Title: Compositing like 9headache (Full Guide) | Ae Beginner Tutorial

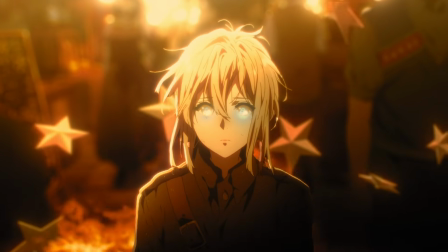0:00 What's up guys, today I'm going to show you how to composite like 9headache. In this tutorial we're going to cover how to do the flying objects effect, how to make the sharp aura glow. Then I'm also going to show you how to composite fire in your clips. I'm going to show you how to make the glowing eyes effect. And then lastly I'm going to show you how to make color grading like 9headache. So let's get right into the video.
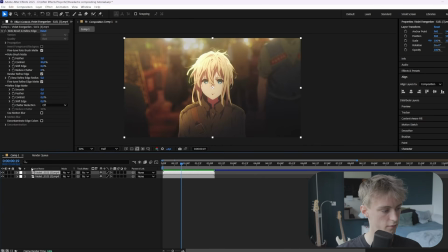0:18 Alright, so we got our clip and then the layer above it is just a mask out of the character. So you just want to start off with this, and then the first thing we're going to do is make the flying objects effect. So the first thing you want to do is select the bottom layer and then Ctrl+Y to create a solid layer.
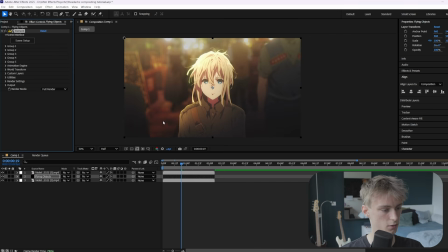0:33 Alright, then you want to apply an effect called element 3D, and you'll see the solid layer will just disappear, but it just hides it.
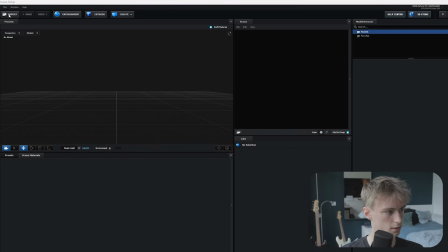0:40 And then you want to go to scene setup, and then here you can click on import, and then you just want to go to a folder where you have a 3D object.
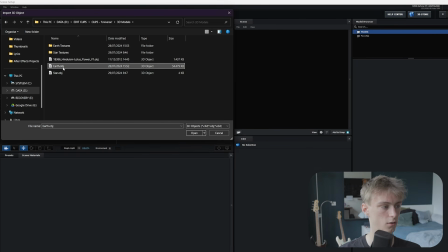0:48 So it will usually be like .obj or .fbx files. And you can just find them online. So for example, if you want like a 3D object of a star, you just search on Google star obj download and you'll just find something.
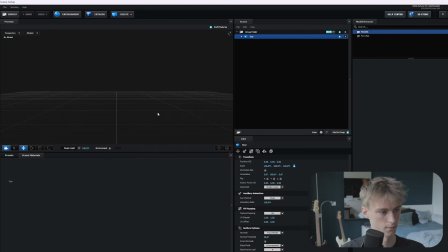1:01 So we're going to use this obj, and then you can just import it. And then as you can see, we got a star in our scene. So the next thing is to just normalize the size. And then you can do like all sorts of stuff with this, but that's for a different tutorial.
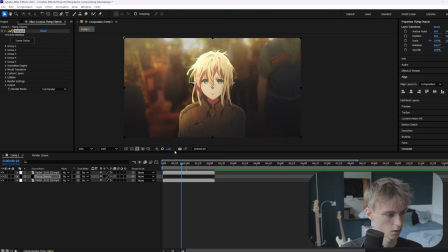1:15 For now, we just need an object and then we can press OK. Alright, so now if you hide the layer, you can see we got a star. The next thing to do is go to group 1, then particle replicator, and then make this a higher value, for example 8.
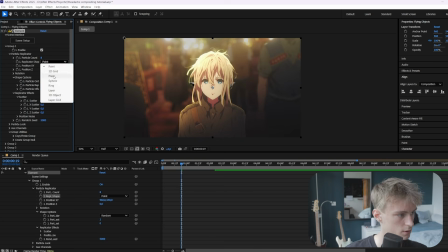1:28 Then you want to set the replicator shape to sphere, and then you can go down to scatter,
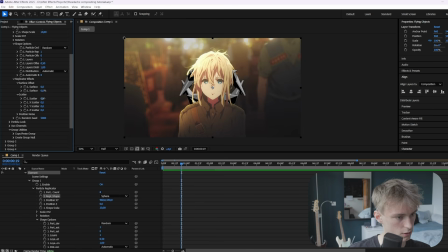1:33 so below the replicator effects, and then you can just scatter it a little, and this will just move them around. And then you can also go to shapes, and then you can also go to shape scale, and this is basically like the overall scale of your sphere. So maybe 2 will look pretty good. Alright, and then here, the seed, you can also change this one.
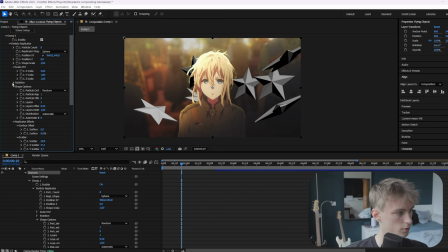1:52 So this will just move them around in a different way. And then here down in rotation, you can just rotate your sphere as well if you want that. So maybe something like this. Alright, then we can close our particle replicator. Then we can go down to particle look. And here you just want to change the size really quick because they're a little too big, so maybe 6.
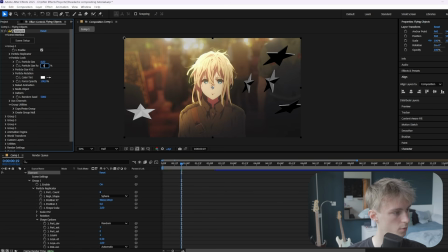2:10 And then you can also randomize it, so maybe let's set it to 40%. Then you can go down to particle rotation. And then here you can basically go to rotation random and just randomly move them around like this. And then here we actually want to make a keyframe already. So let's go to the beginning, make a keyframe.
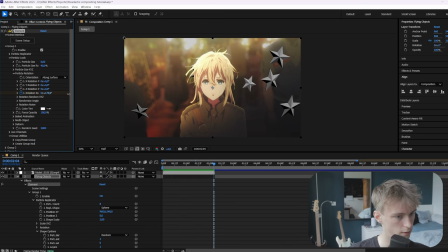2:27 Let's go to the end and then just rotate them a little like this. And then here, of course, the seed, you can also change it if you want. And it will just make it look a little bit different. All right, so that's it for the particle look. I will quickly go back to the particle replicator because here we basically want to animate the scatter too.
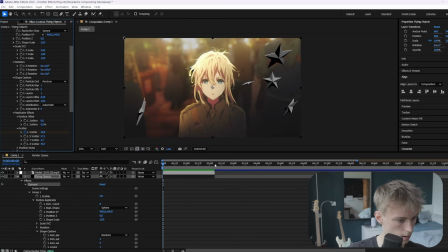2:45 So let's go to scatter and then go to the end and then just scatter it a little bit more. Alright, and then I actually do want to change the seed. Alright, so something like that. They're evenly spread out on our scene, which will always look better. Alright, so now we can close group 1 and now we can go to the render settings.
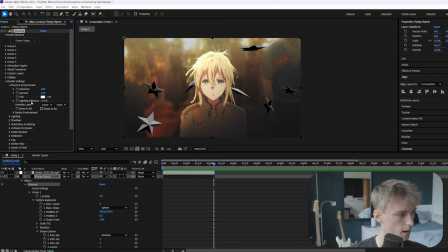3:04 So here we can go to physical environment, and then on override layer you want to select your original clip. Alright, so now it will also take the colors of that clip, which instantly makes it fit way better.
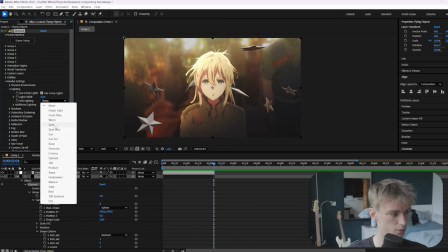3:14 Alright, then we can close this and then go to lighting. And here we can just choose a preset, for example warm or something like sun, something that just fits your scene.
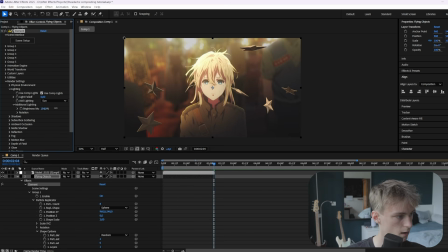3:23 And then here on additional lighting, you can make it a little bit brighter. And you can also rotate like the lighting source. So as you can see, if you change this, our light source is more at the front now. But since the light is actually in the back in our clip, we just want to keep it like this because then it will look way more realistic.
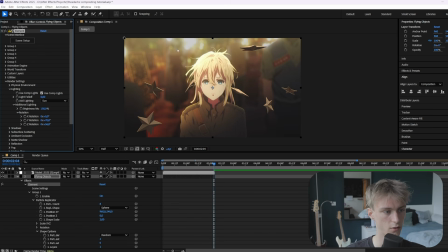3:39 So something like this. Alright, so now it actually looks like the light in our clip is affecting the stars which we just added. Alright, so now we can close this, and that's basically all for our stars.
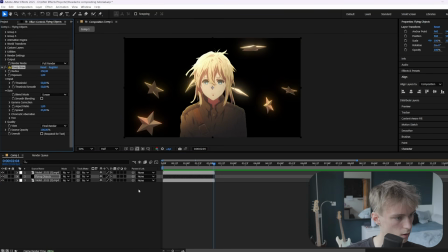3:50 Some small things that you might add is like a deep glow, and then make sure to select this setting here.
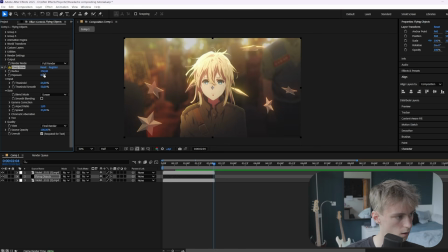3:55 And then this will make it fit just a little bit more, so it really integrates within your scene. Alright, now the next effect is a sharp aura glow. So in my previous tutorial, we did like an aura glow, which was kind of more soft.
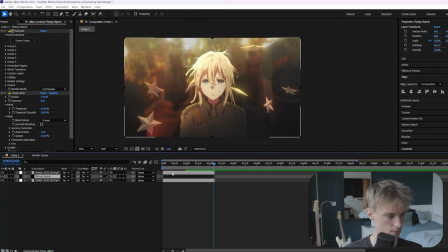4:08 And now I'm going to show you a little bit of a different technique. So to achieve this effect, you just want to copy the original clip.
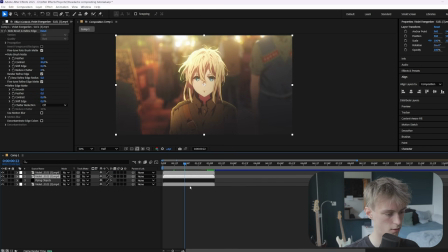4:13 And let's put it above everything. And then also copy the masked out layer. And then also put it above this. So let's just give it a color really quick. So these are our 2 new layers. Alright, for the top one, you want to make it black. So just use the fill effect and then make it black. And then here you can just move it around.
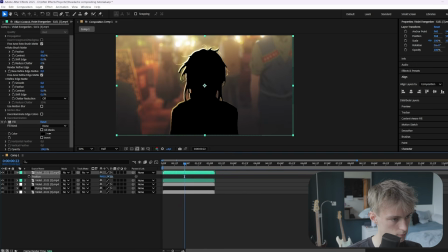4:31 So something like this. So you get these brighter parts around the black parts.
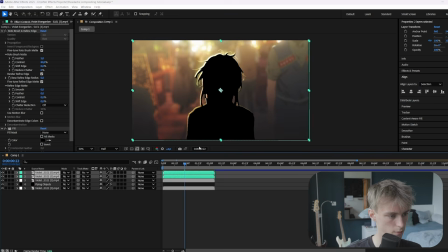4:36 Then you want to pre-compose it. So select them both and then pre-compose. And then you just want to copy the masked out layer one more time.
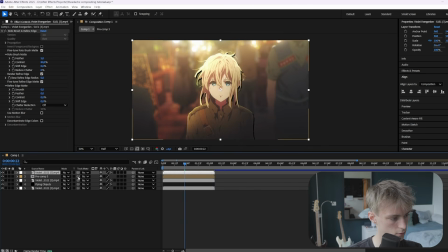4:42 Put it above everything. And then just make a track matte, so link them with this here, and then drag it on the top layer.
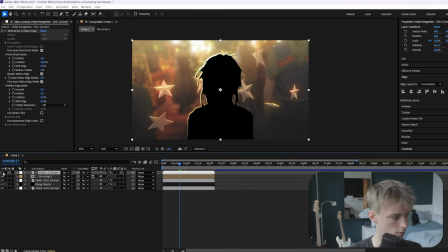4:48 Alright, and then you'll see it will be invisible, so you need to re-enable the visibility here with the I button.
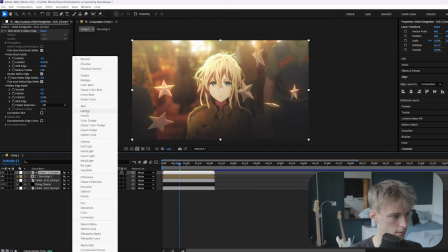4:53 And then you want to set it to screen or add, So now you'll see these brighter parts around the edges.
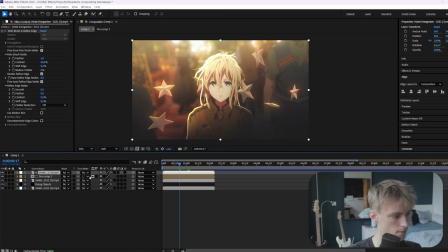4:58 You can even set it to add, and it will be a little more extreme. But we'll just set it to screen, and then we can go into our pre-composition.
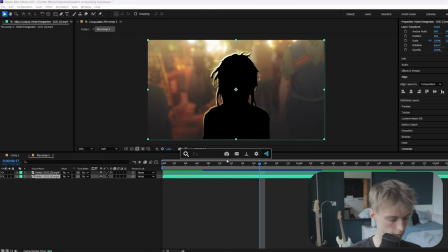5:05 And then here we can make it brighter. So let's go to the bottom layer and add a lumetri color, and then just change the exposure.
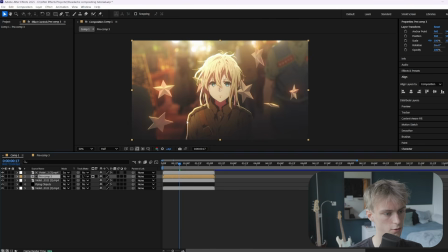5:12 All right, so that's better. All right, so this is how you create that sharp aura glow, which he usually does. All right, now the next thing is to composite some fire in the background, which he also does a lot. So we're just going to grab a fire overlay. Let's just position it, and then we can just set it to screen.
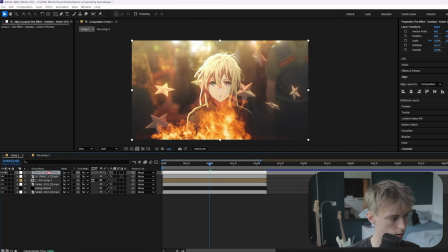5:28 All right, so then you just want to put it at the back. So let's bring it below the masked out layer, like this. All right, and then because the background is kind of blurry, we also want to do the same with our fire. So let's add a camera lens blur, and maybe set it to something like 10.
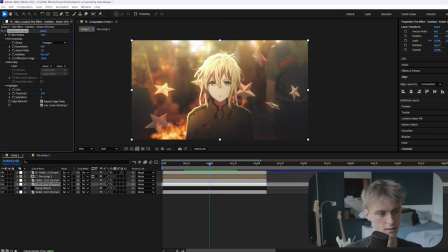5:42 So it still has some depth. So as you can see, the objects in the front are really sharp. Then the fire is a little bit blurred, and then the background is completely blurred, which will just add a lot to the depth of our scene. We can even do the same with our stars actually. So let's add a camera lens blur, or maybe even a bokeh blur, if you have that.
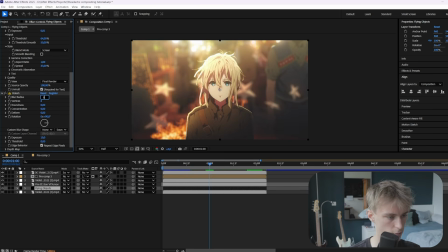6:01 But I don't want it to be too extreme on our stars, so maybe like 8. So it just has a little bit more of that depth.
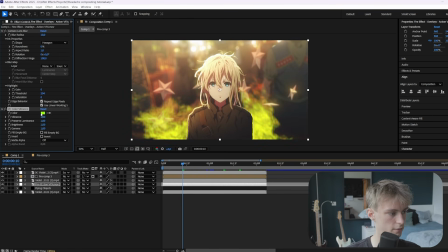6:08 All right, and then what you could also do is add VC color vibrance to give it a little bit of a different color. For now, I don't want to do too much with it, so I just want to keep it the same color, honestly. But it's just very important, especially for 9headache style, to keep like one color.
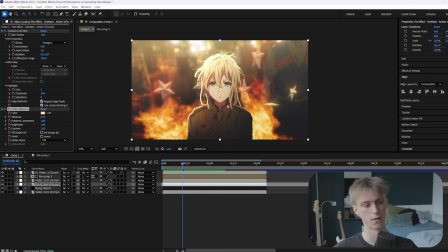6:23 So for this tutorial, I kind of want to keep the color red as the primary color. So that's honestly it for the fire. You just need a good overlay, and then later on, we're going to make it even better with our color grading.
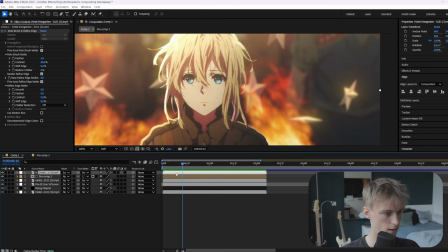6:34 But for now, we're going to start with the glowing eyes. So what you want to do is go to your masked out layer, then Ctrl D on it.
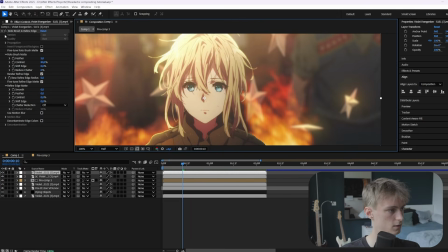6:42 Then you want to set it to normal. And then here, just because it's easier, you just want to remove the roto brush and then just do it all over again.
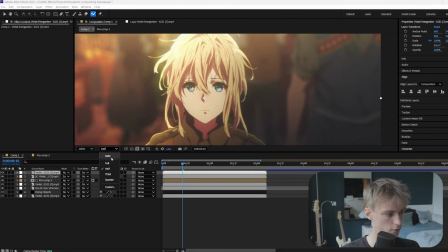6:49 So double click, make sure you're in full, because that will help a lot when you're masking.
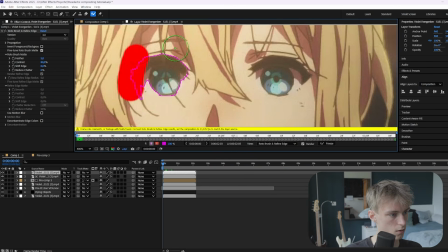6:53 And then you want to mask out just the eyes. So make sure it's just the blue in this example.
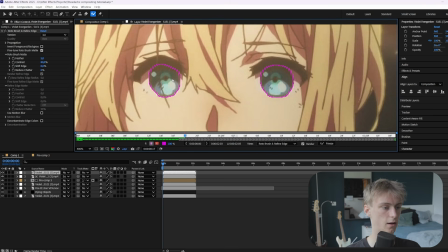7:00 All right, then you can just press space. And usually if your clip doesn't have too much movement, it will just perfectly automatically mask it.
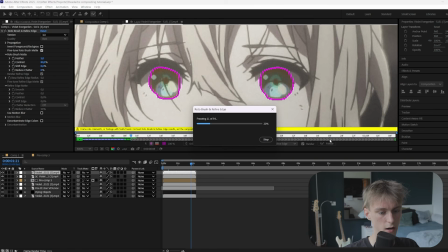7:07 And then it's very important to click the freeze button,
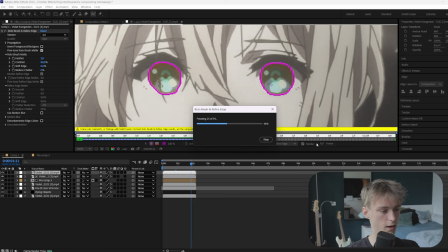7:11 because this will make sure that it won't have to reload every time you just want to view it. So I see a lot of editors that just skip over this,
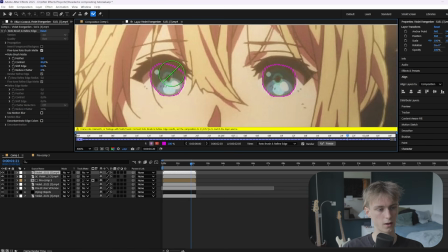7:18 but it's such a useful tool, because when you're editing, it will always have to recalculate what you masked out. If you just press the freeze button, it will just lock in and just not have to calculate it again. All right, so then we can go back to our main.
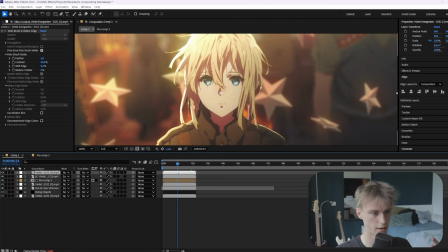7:30 And then there's like two things that 9headache does. He either makes the eyes white and then adds like this kind of like projecting effect, or he makes the eyes just glow.
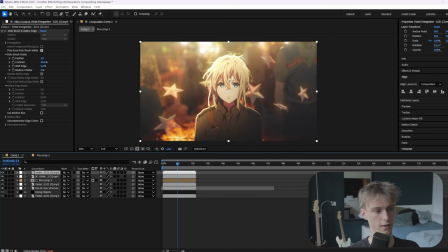7:40 For this tutorial, I'm just going to make your eyes glow normally, because I don't think making the eyes fully white will look good, especially on this clip.
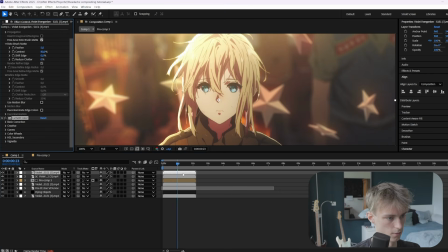7:48 So the first thing we're going to do is add a lumetri color, and then here we're just going to increase the saturation, and then also increase the highlights like this, and then you want to decrease the shadows.
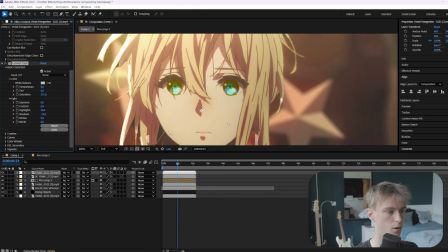7:59 So you want like the brighter parts in our eyes to pop out more. Then you want to add something called deep glow.
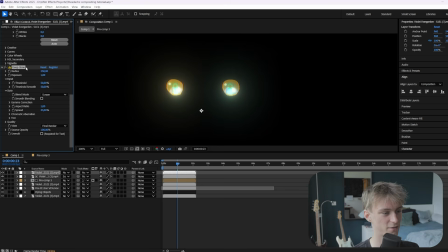8:05 Something called deep glow. You probably already know this effect. And then you just want to enable this option here.
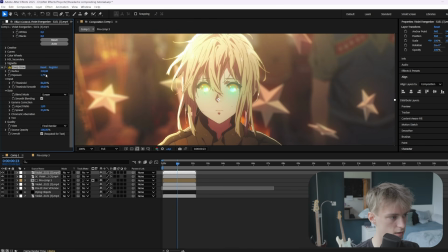8:10 And then you just want to copy these settings. So the exposure, just make sure it's like really high in exposure.